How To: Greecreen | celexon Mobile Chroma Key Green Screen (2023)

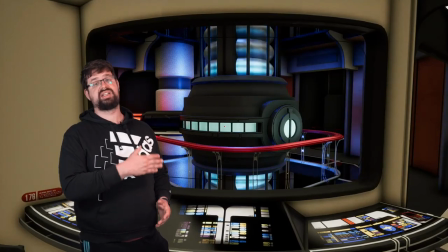0s
Ich stehe natürlich nicht gerade wirklich vor dem Warp-Kern der Enterprise D, aber man könnte es meinen.
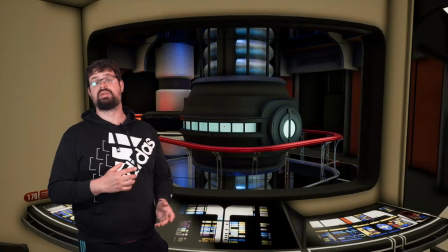5s
In Wirklichkeit stehe ich aber vor einem Greenscreen. Und wie ich das gemacht habe, das zeige ich euch jetzt.
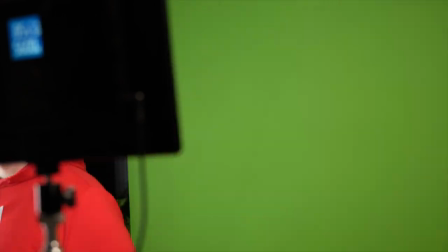10s
Möchte man mit einem Greenscreen arbeiten, muss man natürlich ein bisschen Footage besorgen, darum habe ich mich gekümmert. Zusätzlich brauchen wir ein paar Hintergründe, das habe ich mit Stage 9 gemacht.
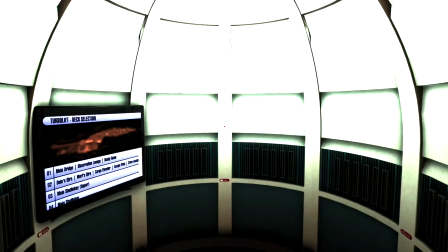18s
Das Ganze läuft auf einem Geekom Mini AS6 mit 6900HX-CPU. Die Grafik sollte also keine Probleme machen.
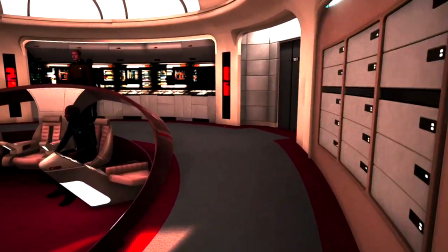23s
Schon gar nicht für die Szenen, die wir aufnehmen. Das erste Bild, was wir brauchen, ist der Turbolift da oben. Ich habe es zumindest so gedreht, dazu ist der Turbolift da oben.
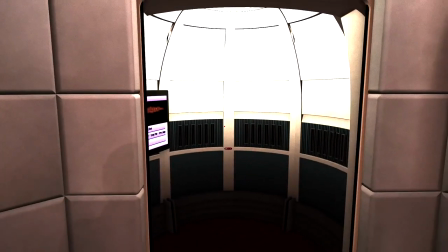30s
Und die Tür geht auch auf. Perfekt. Während der Postproduktion ist mir aufgefallen, das Bild ist ganz schön rot.
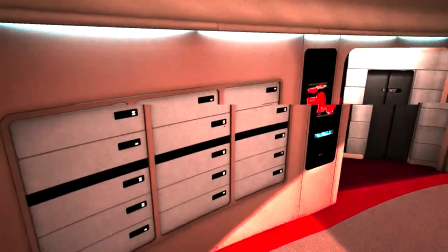36s
Ich habe das mit der Elgato Capture Cam aufgenommen und hat wohl irgendwas nicht gepasst. Wir versuchen das jetzt noch zu retten oder nehmen es neu auf.
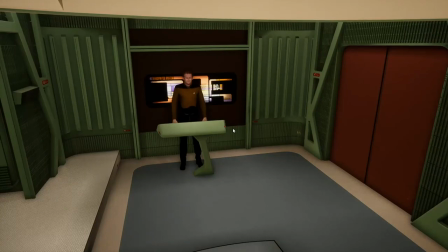43s
2000 Jahre später. Ich habe mich für neu aufnehmen entschieden. Wir betreten nochmal die Brücke und man sieht, das ist durchaus ein Unterschied.
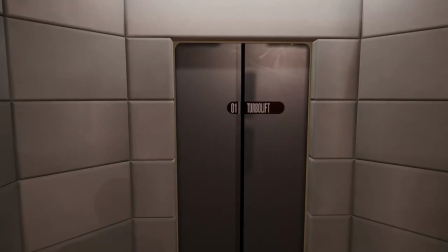50s
Jetzt geht es wieder an Szene aufnehmen, das mache ich Stück für Stück. Und schon ist die Turbolift-Szene im Kasten.
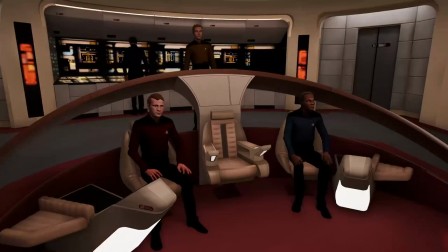54s
Jetzt möchte ich, dass ich mich in den Command Chair setze. Ich finde das Einfangen davon ein bisschen schwer, weil man sich nicht bücken kann in Star Trek Stage 9.
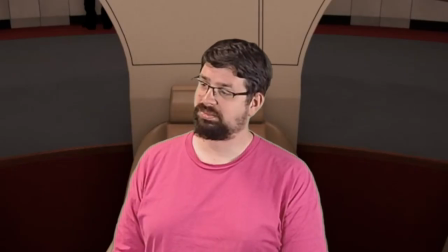61s
Ich habe das schon mal ausprobiert, das seht ihr hier. Ich habe da eine andere Kamera verwendet, das war einfach mal um es auszuprobieren.
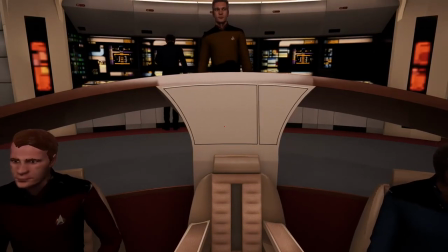67s
Die erste Aufnahme fand ich nicht so gut, deswegen machen wir das jetzt gerade zusammen nochmal. Hintergründe aufnehmen hat auch ein bisschen mit Warten zu tun.
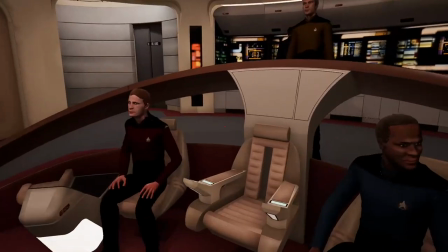73s
Das ist für mich immer das Schwerste, was ich gerne weitermachen würde. Ich wollte auf jeden Fall noch eine Einstellung Richtung Viewscreen machen.
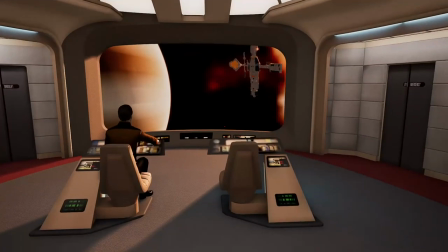79s
Das habe ich jetzt hier mitgemacht. Und ja, es ist mir bewusst, eigentlich müsste ich da noch einen Stuhl hinter mir haben. den lasse ich aber weg.
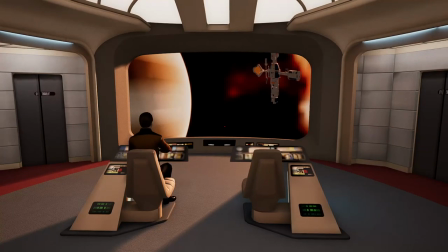85s
Mit dieser Perspektive durfte ich eigentlich alle Szenen, die ich brauche, eingefangen haben. Also, auf zu Final Cut.
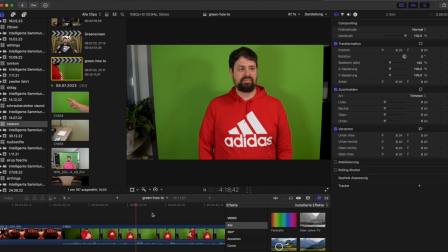90s
Fangen wir mit dem Greenscreen Footage an.
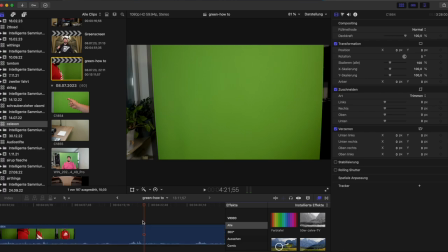92s
Beginnen wir mit der Szene auf der Brücke, da ist mein Charakter erstmal ziemlich beeindruckt von dem was er da sieht, also Crew und natürlich die Brücke der Enterprise D. Es ist eine ganz kurze Szene,
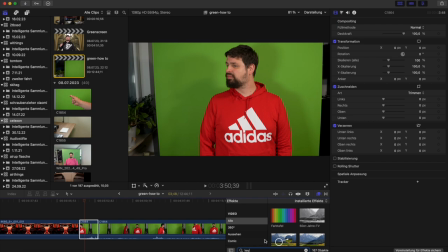100s
das heißt das Ausgangsmaterial, also das was ich vor dem Greenscreen gefilmt habe, ist auch recht kurz. Um das Grün wegzubekommen, muss man einfach nur den Effekt KIA nehmen.
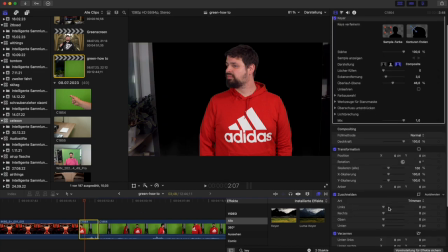108s
Diesen fügt man ein und schon sind eigentlich 90% der Arbeit erledigt. Die Ränder könnte man jetzt per Zeichenmaske entfernen. Ich mache es mir aber einfach und schneide einfach links und rechts was vom Bild ab. Manche Szenen können ein bisschen mehr Detailarbeit vertragen, aber hier reicht Zuschneiden vollkommen.
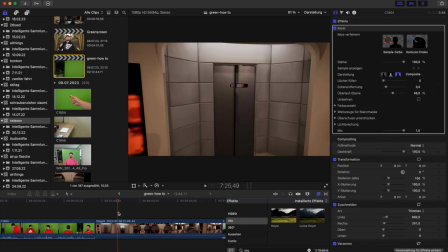122s
Wie man sieht, und schon haben wir eigentlich unser Bild. Daraus machen wir jetzt eine Szene, wo ich auf der Brücke stehe, der Turbolift gerade hinter mir zugeht und ich dann auf die Brücke gehe.
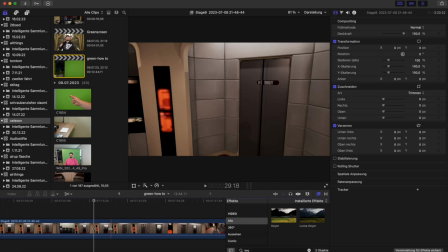129s
Das Video hier synchronisiere ich gerade nach. Deswegen weiß ich auch, dass ich die Szenen, die ihr gerade seht, wegschmeißen werde. Das liegt aber nicht an meiner Arbeit, sondern daran, dass ich mich bücke, weil der Greenscreen ein bisschen zu klein für mich ist. Ich habe das dann nochmal neu gedreht und den Greenscreen aufgebockt, wie ich das schon im ersten Video gezeigt habe.
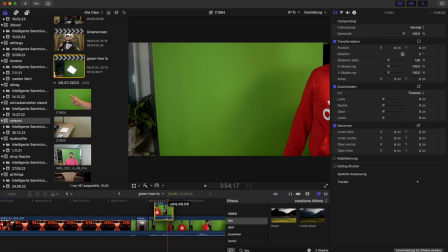144s
Und das hat perfekt funktioniert. Gerade bei so Trickaufnahmen kann es sein, dass man das schon 1, 2, 3 oder 4 mal dreht.
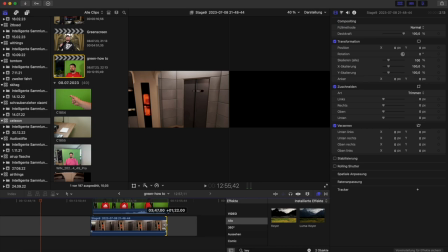149s
Aber zurück zum Intro. Die Szene beginnt, indem sich der Turbolift schließt und anschließend gehe ich auf die Brücke.
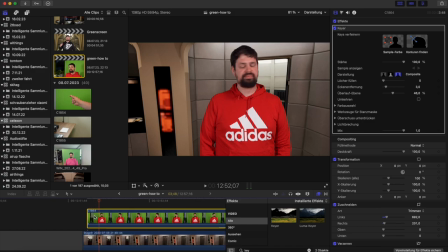155s
Ich habe ja eben schon gesagt, ich habe das neu aufgenommen. Das lag auch daran, dass ich wirklich ganz schön viel in meinen Kopf gedreht habe und das hat mir nicht so gefallen.
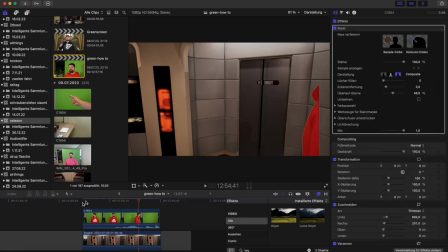162s
Der erste Test ist schon mal erfolgreich gelaufen, ich stehe wirklich auf der Brücke. Aber man sieht auch, rechts ist ein bisschen ein Spalt. Deswegen bewege ich mein Bild ein bisschen zur Seite und schaue, wie das dann aussieht. Szene abgeschlossen, ich bin auf die Brücke gelaufen. Den Kameramann, der das Ganze in Stage 9 gefilmt hat, den sieht man hier aber noch. Alles in allem war das ein guter Anfang.
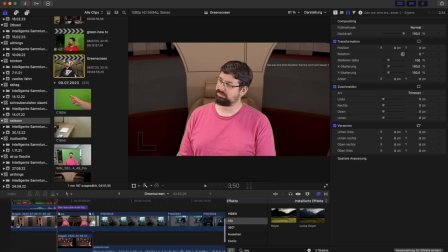180s
Da ich mit dem Clip zufrieden war, habe ich den dann am Anfang vom ersten Video gepackt. In dem Projekt sieht man auch noch meine erste Szene, also das Test-Screening, das kann danach auch weg.
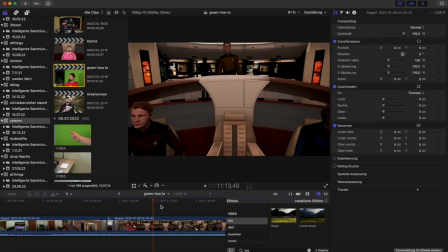188s
Das war die erste Szene, aber es geht natürlich noch weiter. Als nächstes sollte ich mich auf den Stuhl setzen.
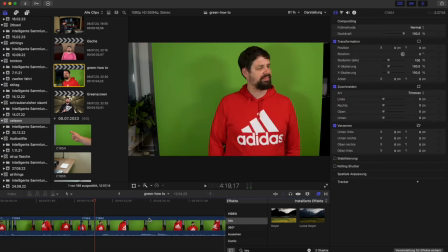194s
Zunächst muss man natürlich die passenden Clips suchen und zueinander bringen. Ich habe hier einen Hocker verwendet, also keinen mit Lehne, so dass man eben jene nicht im Video sieht.
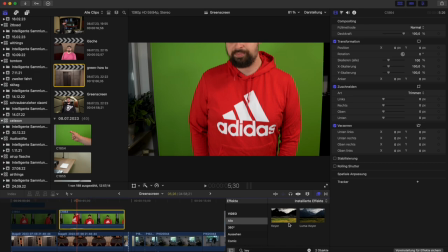201s
In dem Video, was wir gerade erstellen, ist ja schon ein Stuhl, nämlich Picards Stuhl und in den setze ich mich, also brauche ich keine zusätzliche Lehne.
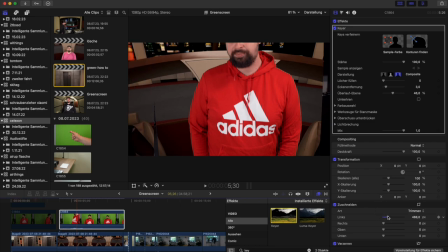208s
Damit ich mich in den Comanche ersetzen kann, muss man wieder den Effekt Kier bemühen und die Seiten abschneiden. Kontrollieren wir mal das Bild.
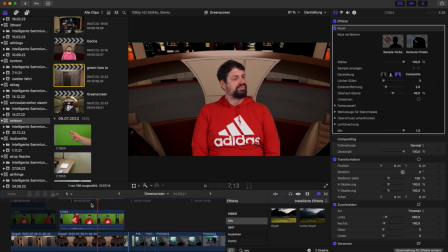214s
Da ich mich jetzt in dieser Szene auf etwas draufsetzen will, ist das ein bisschen tricky, aber durch den Sessel, den ich verwendet habe, habe ich so ein kleines Hoch- und Runterwippen, wie eben auf einem Stuhl.
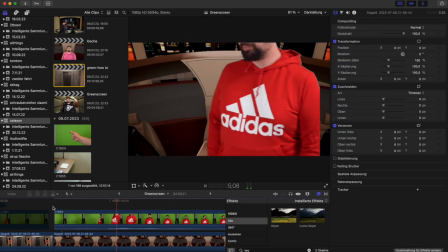223s
Meine Freude hier war ziemlich groß, weil das sieht eigentlich ziemlich gut aus, aber es gibt ein kleines Problem.
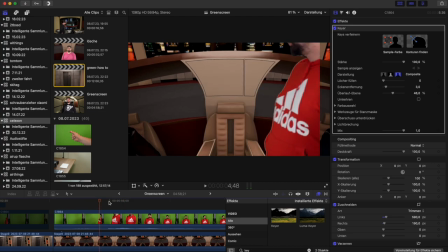228s
Zumindest in der Theorie sitze ich perfekt auf dem Stuhl. aber wir haben auf der rechten Seite einen kleinen Spalt, wo der Greenscreen geendet ist. Diesen Spalt wollen wir natürlich entfernen, weil das zerstört ja ein bisschen die Illusion. An dieser Stelle ist ein bisschen kreative Problemlösung gefragt.
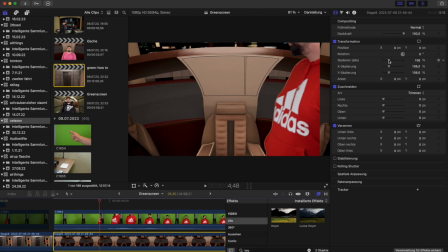241s
Ich finde auch nicht, dass der mobile Greenscreen ein bisschen zu kurz geraten ist, sondern ich muss besser mit meinem Platz haushalten.